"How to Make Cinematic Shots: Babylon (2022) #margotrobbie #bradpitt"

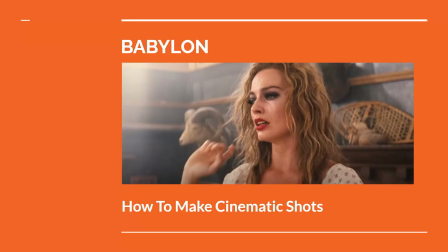[0:00]
In the 2022 film Babylon, written and directed by Damien Chazelle, we see a large cast of characters navigating the transition of Hollywood from silent to sound films in the 1920s.
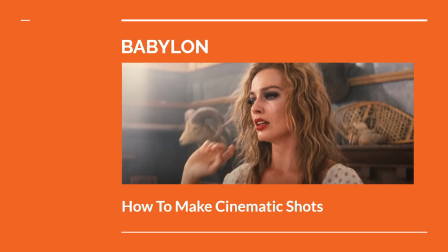[0:11]
The film captures their trials, successes, and eventual fall from grace, while meditating on the power of cinema over our imagination. In this video, we'll look at how the film creates cinematic shots that convey mood, atmosphere, and narrative elements.
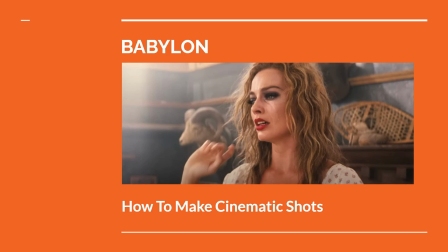[0:26]
Per usual, there will be spoilers to the story of Babylon, so I recommend checking it out before proceeding further.
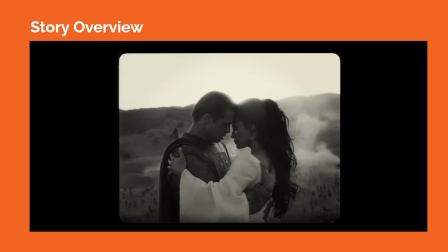[0:32]
As a general story overview, the film tracks with several characters including Manny Torres, played by Diego Calva, who climbs the ranks of Hollywood, rubbing shoulders with up-and-coming star Nellie Leroy, played by Margot Robbie,
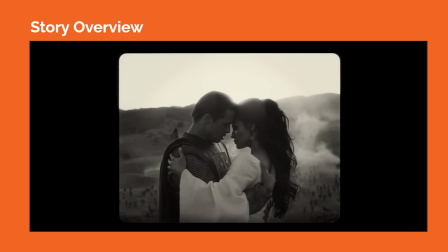[0:44]
and established screen star Jack Conrad, played by Brad Pitt. Their paths crisscross over the years as they make different choices with their careers and personal lives that play out against the backdrop of a changing Hollywood studio system. So to look at how the film constructs cinematic shots, we can analyze a shot based on its composition, camera placement,
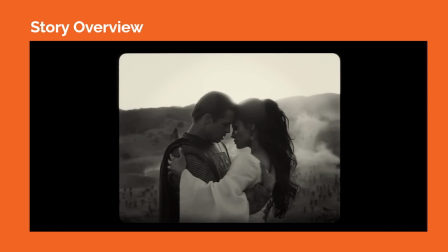[1:04]
staging, lens choice, lighting, use of mise-en-scène, and other narrative elements.
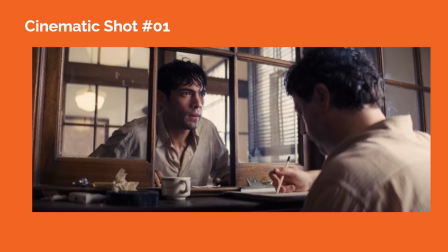[1:10]
In cinematic shot number 1, we see Manny on a mission to retrieve an extra camera for a film shoot. Manny is framed in the midground by the grid lines of the shop window with his eye line directed toward the camera shop clerk, who's busy writing on a notepad.
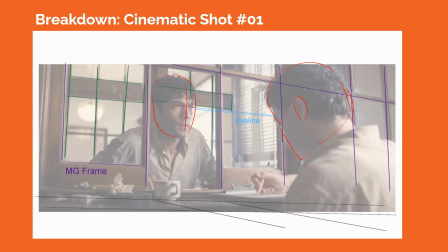[1:25]
The camera is over the shoulder of the clerk, pointed toward Manny, so we get a three-quarter view of Manny's face. Both the background shop space behind Manny and the clerk in the foreground are slightly out of focus, so our eyes go directly to Manny, who is a little towards screen left from the center of the frame.
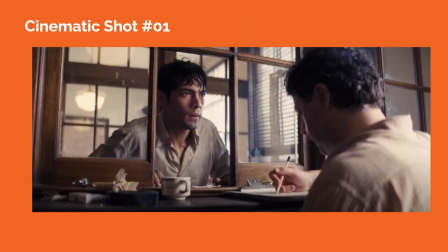[1:41]
Outdoor lighting acts as the main source light, coming from screen right, pouring through the Venetian blinds and windows, acting as a key light on Manny. There's an indoor light hanging from the ceiling on screen left, behind Manny, that helps to illuminate the space behind him.
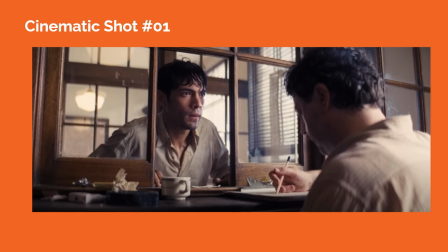[1:56]
The lens could be slightly wider than a 50mm lens to show us the environment around Manny and the clerk.
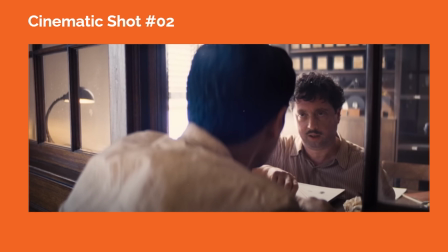[2:03]
In cinematic shot number 2, we see the reverse shot from shot number 1, where the camera is now behind Manny and pointed toward the clerk.
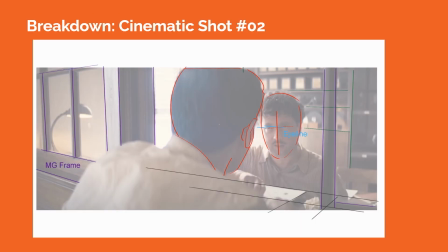[2:10]
We see the back of Manny's head and he's slightly out of focus. Our eyes go directly to the clerk in the midground and he is in focus. The perspective lines of the grid, like window, align diagonally across the frame, creating some sense of spatial depth.
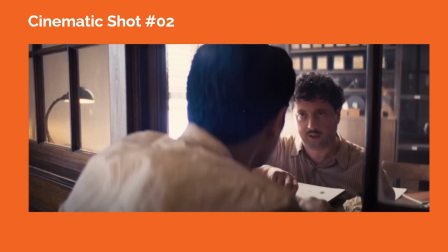[2:24]
The eye line of the clerk is directed toward Manny's eyes, helping us to zero in on their conversation. The main source of light is the outdoor light pouring through the Venetian blinds and window on screen left, matching the lighting design from shot number 1.
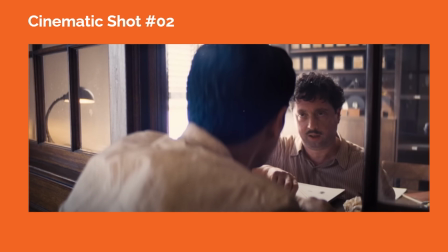[2:38]
It also helps to create a sense of isolating us in this space because we can't see outside the window.
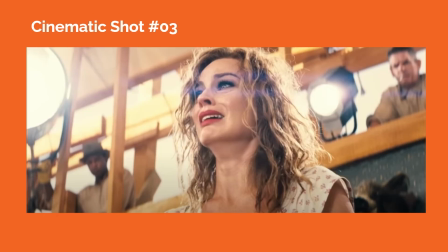[2:44]
In cinematic shot number 3, the camera frames Nellie Leroy in a medium close-up and an upshot. In the scene, Nellie is on her first acting job on set, and the director asks her to display a series of emotions for the silent film being shot. The background elements, including the makeshift set and onlooking crew employees, are blurred, so our eyes focus in on Nellie.
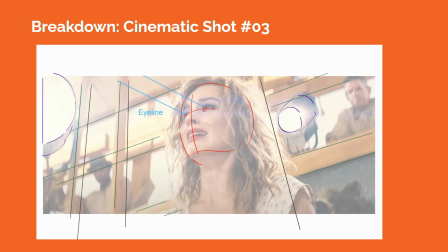[3:03]
At the same time, we see two spotlights acting as source lights that motivate backlighting and edge lights on Nellie's hair and silhouette. These lights are also creating a slight lens flare, adding to the dizzying atmosphere on set, putting us in Nellie's shoes.
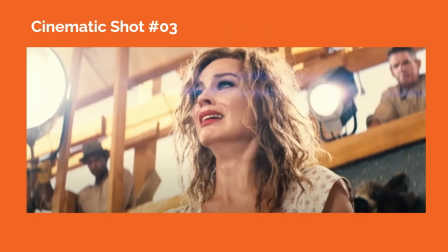[3:18]
The perspective lines of the set in the background also help us to see the slight three-point perspective in the shot. The lens is likely a longer lens, helping us to focus in on Nellie, while limiting our view of the surrounding set. Nellie's eye line is directed upward to screen left, to somewhere off-screen as she performs for the camera.
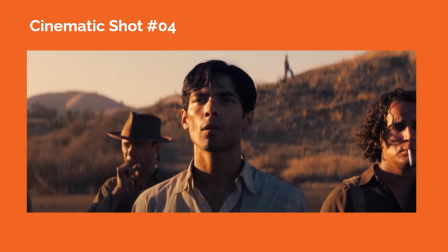[3:36]
In cinematic shot number 4, Manny is in the center of the frame near sunset on a film shoot. The background terrain is out of focus, guiding us to zero in on Manny and his on-camera acting. Around Manny, there are several on-set laborers who are not as entranced by the on-set filmmaking magic as Manny.
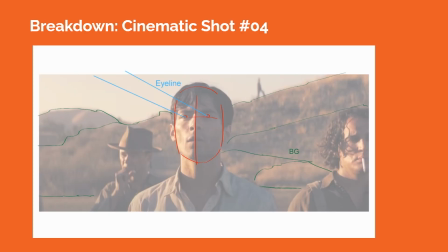[3:53]
The primary source of lighting is the sunset coming from screen left, creating a warm glow in the environment. This is reminiscent of the golden hour lighting that photographers aim for at sunset.
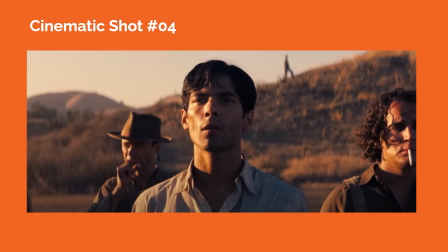[4:05]
But it also heightens the drama of the moment as half of Manny's face is lit, while the other half is in shadow. Manny's eye line goes toward upper screen left as he watches the filming of a scene off screen.
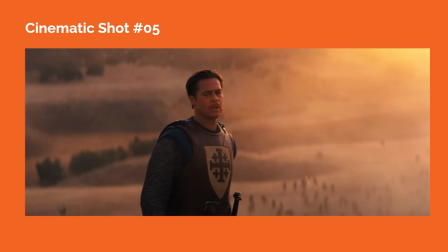[4:17]
In cinematic shot number 5, we see Jack Conrad stepping into a scene that is being filmed on location at sunset. The camera lens is likely a longer lens, compressing the space between Jack in the foreground and the blurred out background terrain behind him.
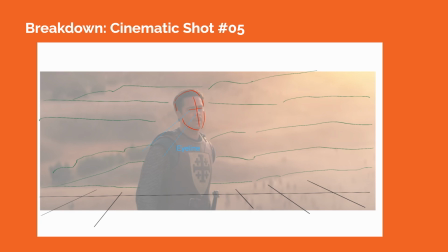[4:31]
The golden hour lighting comes from the sunset from upper screen right, adding an edge light to Jack, while the bounce light from the ground fills in any shadows.
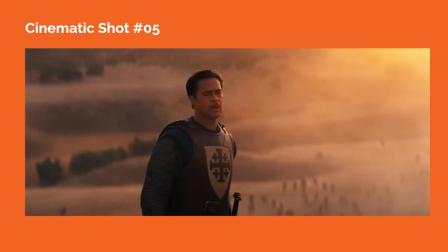[4:38]
We see Jack juxtaposed against the majestic, expansive terrain behind him, which creates this epic feel as he performs for the camera.
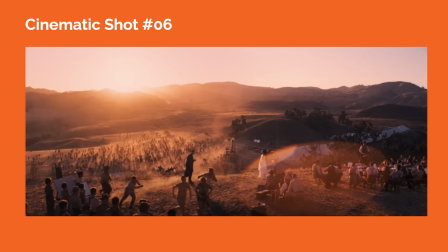[4:47]
In cinematic shot number 6, we get a wider shot of the environment as Jack Conrad acts in the scene. No one character is the specific focus, as we see Jack, the accompanying actress, the film crew, and the film orchestra and crew sprawled across the terrain.
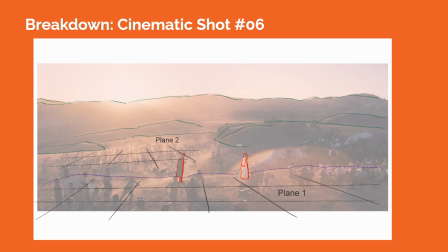[5:03]
The golden hour light from the sunset dominates the frame, making all the characters appear in silhouette, whether they are in the foreground upper plane or in the midground lower plane. Lens flares fill the frame due to the sunlight pouring directly toward the camera.
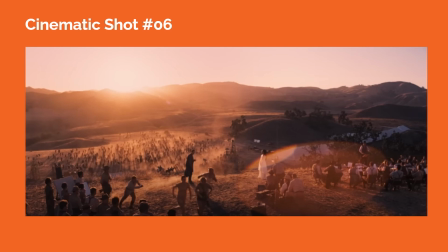[5:16]
The camera is also elevated higher up in the vertical plane, tilted downward to show the sheer scale of the filmmaking operation, capturing all the energy and preparation involved with making the film. It tells us a lot about how Hollywood was operating at this time.
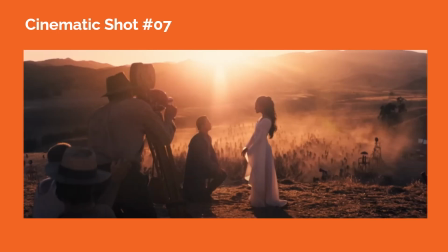[5:31]
In cinematic shot number 7, we cut in closer to Jack Conrad as he performs for the camera with an actress. The golden hour lighting makes everyone appear in silhouette, taking away the personal details of each character. Instead, we see them as iconic symbols in this epic background, creating the magical atmosphere that the film crew is trying to capture.
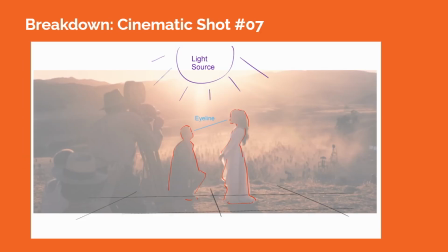[5:50]
The framing of the shot helps us to imagine if we were actually there at the location, watching the scene unfold.
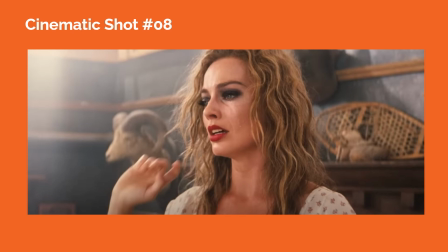[5:56]
In cinematic shot number 8, we return to the scene where Nellie is acting on camera for her first film, but this time the camera is closer to her eye level. We can see the perspective lines of the background set directing our eyes toward her face.
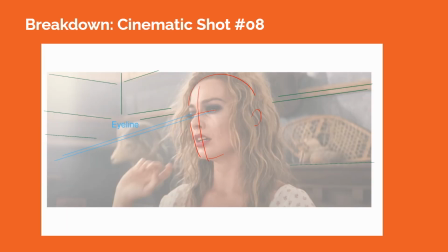[6:10]
The background set is slightly out of focus, once again helping us to zero in on Nellie's acting.
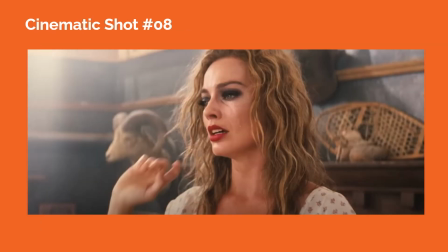[6:15]
The stage lights don't appear in the frame this time. As viewers, we are cued to imagine if we are right there with Nellie, experiencing this emotional moment with her. There are fewer on-camera distractions, suggesting that we're on a film set.
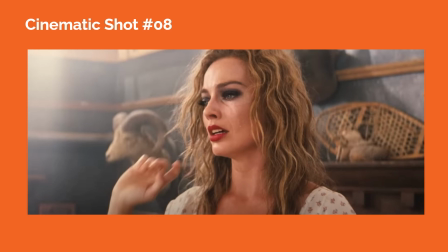[6:27]
Nellie is staged in a three-quarter view, with her eyeline looking down towards screen left, and we're drawn into the emotions she's experiencing. There also is a slightly diffuse lighting effect created behind Nellie, adding to the wistful nature of the scene.
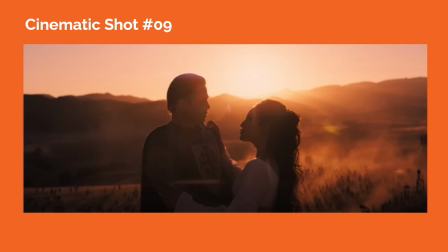[6:42]
In cinematic shot number 9, we return to Jack Conrad and the actress on location filming their scene as the sun sets behind them. Similar to previous shots from the scene, we barely see personal details on their faces.
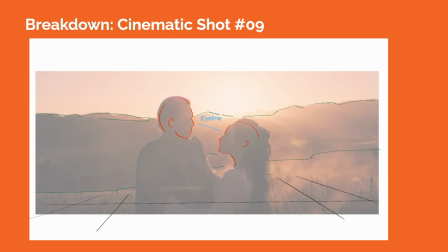[6:53]
Instead, we see them more in silhouette, making them appear as iconic characters. A longer camera lens is likely being used, limiting the view of the environment between them.
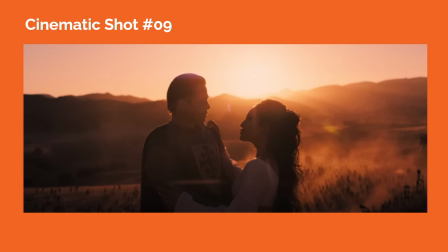[7:03]
The camera is closer to the eye level of Jack and the actress, cueing us to imagine if we were in the same space as them. The golden hour lighting takes away details of the background terrain, so we end up seeing more silhouette shapes, turning the environment into a more abstract surrounding for Jack and the actress as they perform a romantic moment on camera.
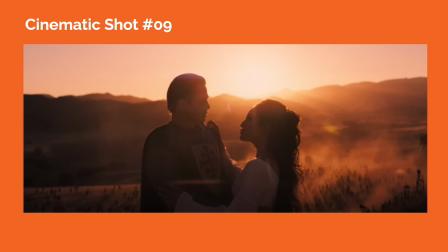[7:22]
So overall, the cinematic shots in Babylon reflect various aesthetic decisions that the filmmakers made in order to convey key story beats. The design of a cinematic shot involves many different elements that can be considered as ingredients to compose evocative, meaningful shots that are part of the storytelling process.